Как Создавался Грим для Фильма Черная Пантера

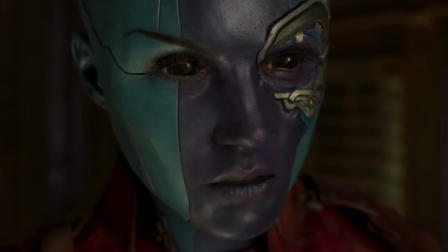Благодаря им создавалось жуткое впечатление, что у Неблы нет зрачков.
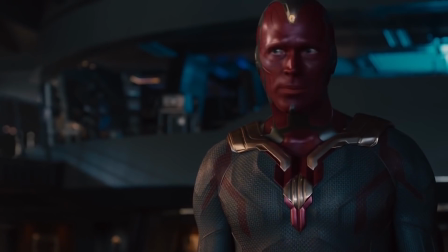Мстители Эра Альтрона Мастерам по гриму пришлось потрудиться, создавая образ робота-андроида Вижена.
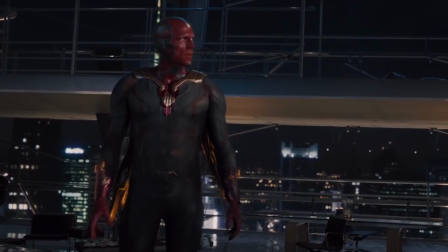Любимый многими персонаж комиксов должен был оказаться одновременно близок к классике, но при этом хорошо вписаться в современный мир.
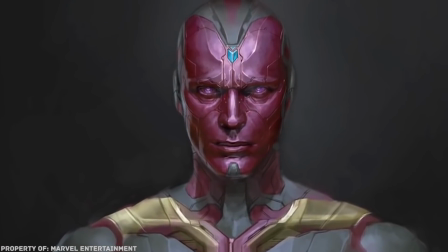Много времени ушло на то, чтобы подобрать правильный оттенок кожи. Нечто среднее между розовым и красным.
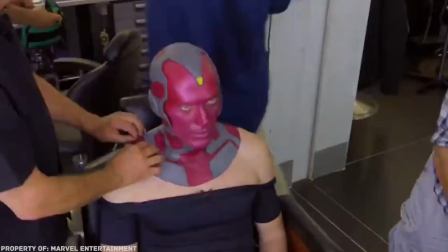Первоначально специалисты по гриму пробовали использовать накладки на лицо, Но оказалось, что это визуально портит персонажа и тонкие черты пола Беттани.
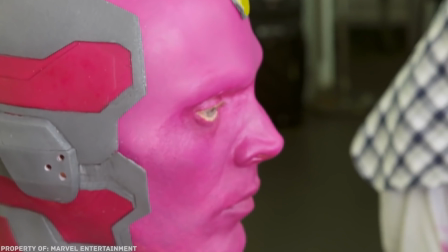И потому было решено ограничиться накладками на лоб, затылок и шею. Приглядитесь, даже в кадре заметно, что лицо Беттани свободно от всякого силикона.
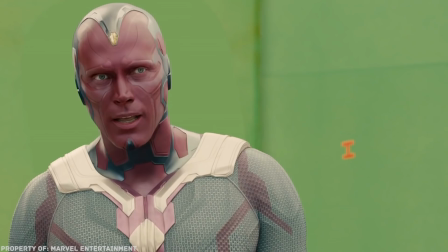Правда, на него все равно нанесли точки трекеров, чтобы художники по спецэффектам могли смоделировать черты.
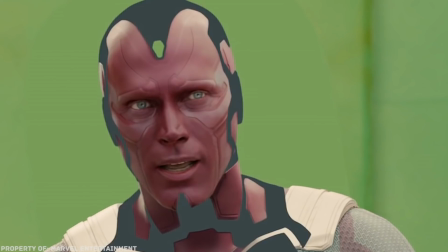Все-таки Вижн — порождение компьютера, а значит, в нем должно было присутствовать что-то нечеловеческое. Но накладки на шее и затылке причиняли полу сильный дискомфорт.
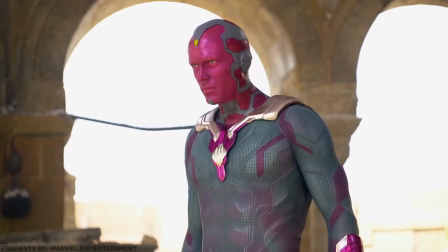Чтобы актер не чувствовал себя намертво запечатанным в резине, понадобилось немало времени на поиски правильного материала.
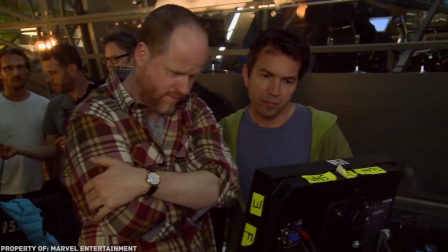Требовалось, чтобы он одновременно хорошо смотрелся в кадре и не ощущался, как твердый панцер.
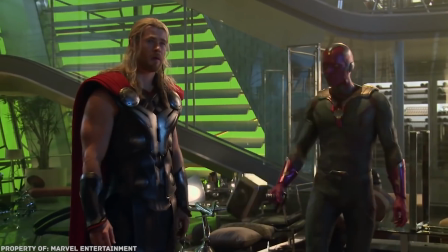В противном случае Вижену пришлось бы поворачиваться всем корпусом, как Бэтмену в фильме Шумахера.
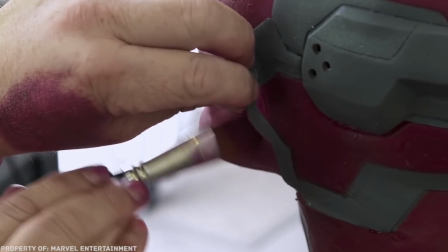Кстати, все детали кожи Вижена были покрашены изнутри, а не снаружи, чтобы получился легкий эффект прозрачности.
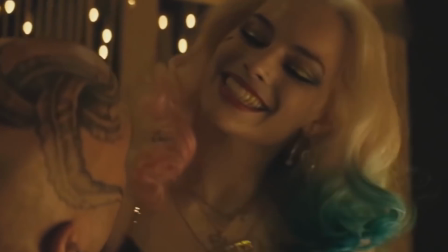Сложно обойти стороной фильм, получивший премию «Оскар» за лучшие гримы прически.
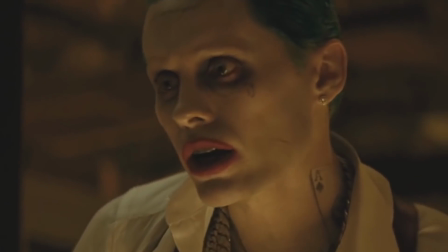И в отряде действительно есть на что полюбоваться, хотя некоторым актерам преображение далось нелегко.
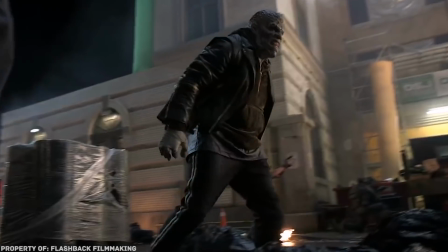Акинуо Ягбаджо, сыгравшему Крока, пришлось потратить невероятное количество времени на издурительные обмеры и примерки.
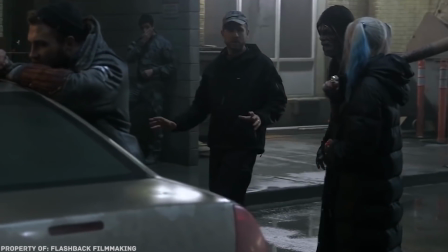В итоге без идеальной физической подготовки актеру было не обойтись.
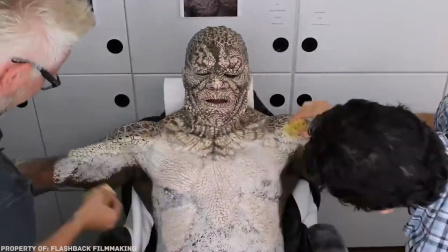По 5 часов на грим, а затем еще 13 часов в двухдюймовом слое пены с лицевыми протезами в балахоне и толстой крокодиловой куртке.
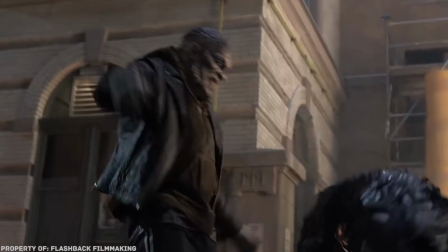Вся конструкция весила около 18 килограммов. Еще 4,5 килограмма она набирала во время съемок под дождем.
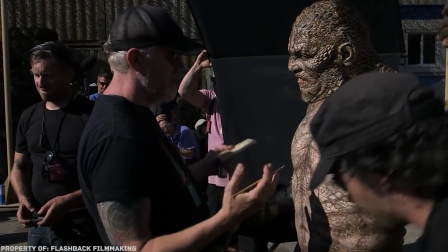И да, кожа Крока — грим, а не компьютерная графика. Джарду Лето с его Джокером повезло больше.
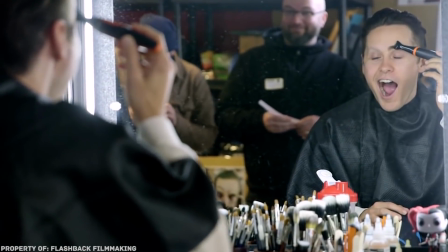Ему пришлось расстаться с длинной косой, сбрить бороду и брови, а также покрасить волосы в зеленый цвет и научиться пользоваться помадой.
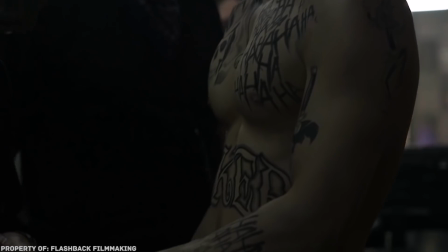К тому же ему, как и Джею Эрнандесу, нанесли большое количество временных татуировок по всему телу, чтобы персонажи соответствовали образам современных преступников.
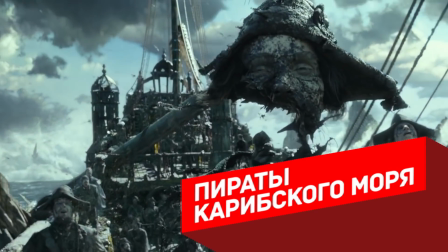Пираты Карибского моря мертвецы не рассказывают сказки.
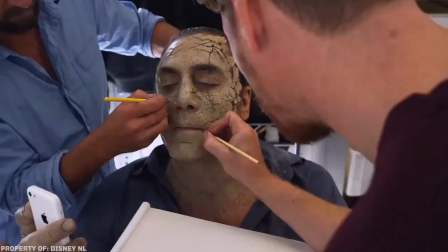Чтобы получить по-настоящему жуткую команду для капитана Салазара, гримеры нанесли им на лицо рисунок, напоминающий растрескавшуюся землю.
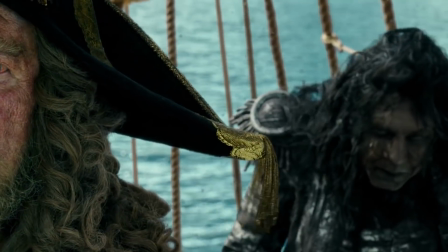И это не случайно. По сюжету фильма корабль взорвался, столкнувшись со скалой.
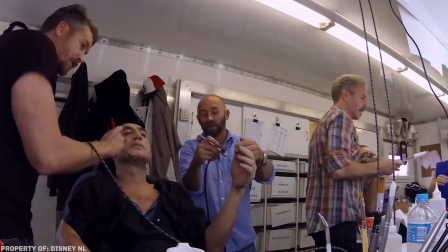Чтобы нанести грим на каждого призрачного матроса, включая Хавьера Бардема, исполнитель роли Салазара требовалось около трех с половиной часов.
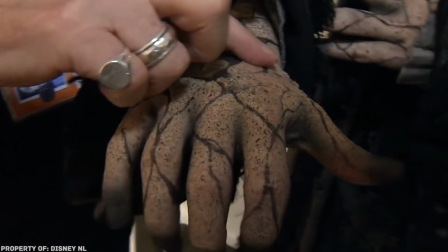Еще полтора уходило на его удаление в конце съемочного дня. Да и не забудьте о черных зубах.
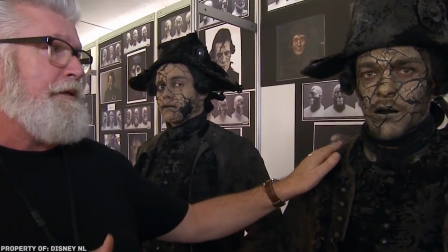Для создания такого эффекта в кино используется специальная краска.
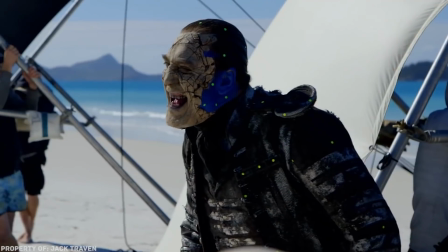Ну а чтобы прибавить образу капитана настоящей потусторонней жути, часть его головы покрывали синей краской, создавая хромакей прямо поверх кожи.
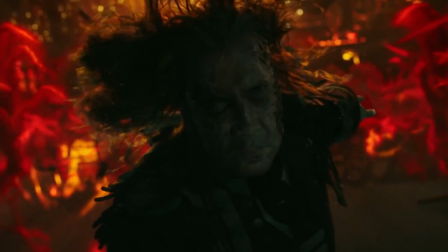Получилось ли эффектно? Что ж, решать, конечно, вам.
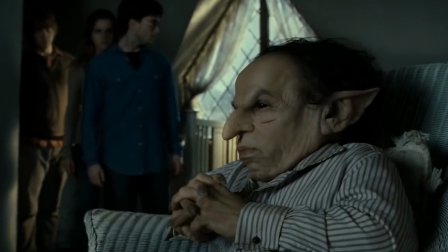Гарри Поттер и дары смерти Для создания образа крюка-хвата, гоблина,
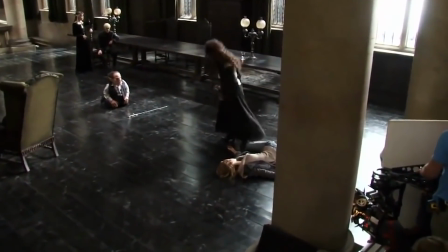работавшего в банке Грин Готтс, гримеры использовали внешний вид из самого первого фильма про мальчика-волшебника.
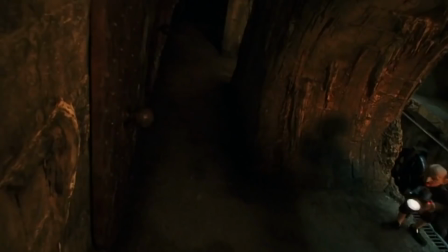Вы наверняка помните его и ту сцену в банке.
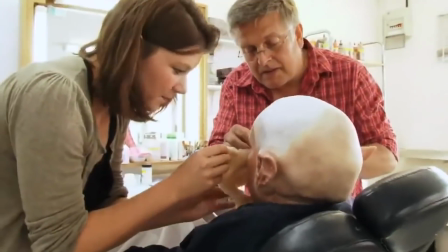В заключительных частях также применялись многочисленные накладки на лицо, включая огромный нос, а также большие гоблинские уши.
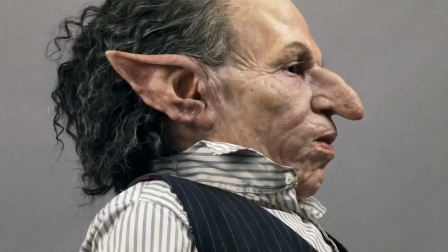По словам создателей, важнее всего было не перестараться, ведь грим не должен был мешать актерской игре Уорика Дэвиса.
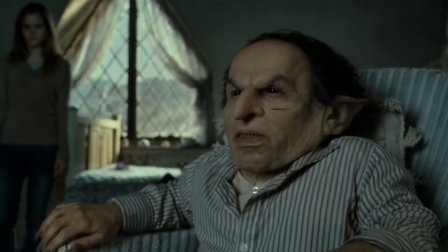И им это удалось. Крюкохват, которого вы видите на экране, практически не подвергался компьютерной обработке.
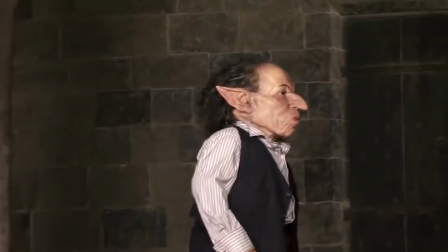Ему даже установили настоящие накладные зубы и вставили специальные линзы, чтобы дополнить образ.
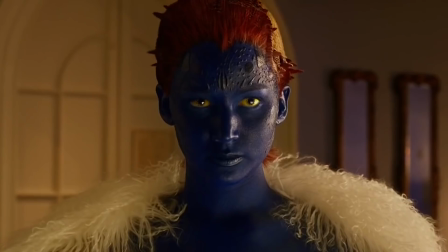Люди Икс 2 В то время, когда нынешней исполнительности роли мистик Дженнифер Лоуренс было всего 13 лет, на экранах в образе синекожего мутанта-перевертыша блистала Ребекка Ромейн. Для нанесения грима актриса была вынуждена проводить по 8-9 часов гримерки.
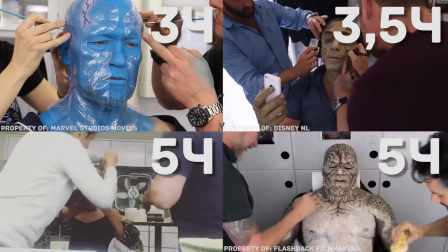Сравнили с тем временем, которое требовалось актерам из других фильмов, о которых мы уже рассказали? Да, в 2003 году все было значительно сложнее, чем сегодня.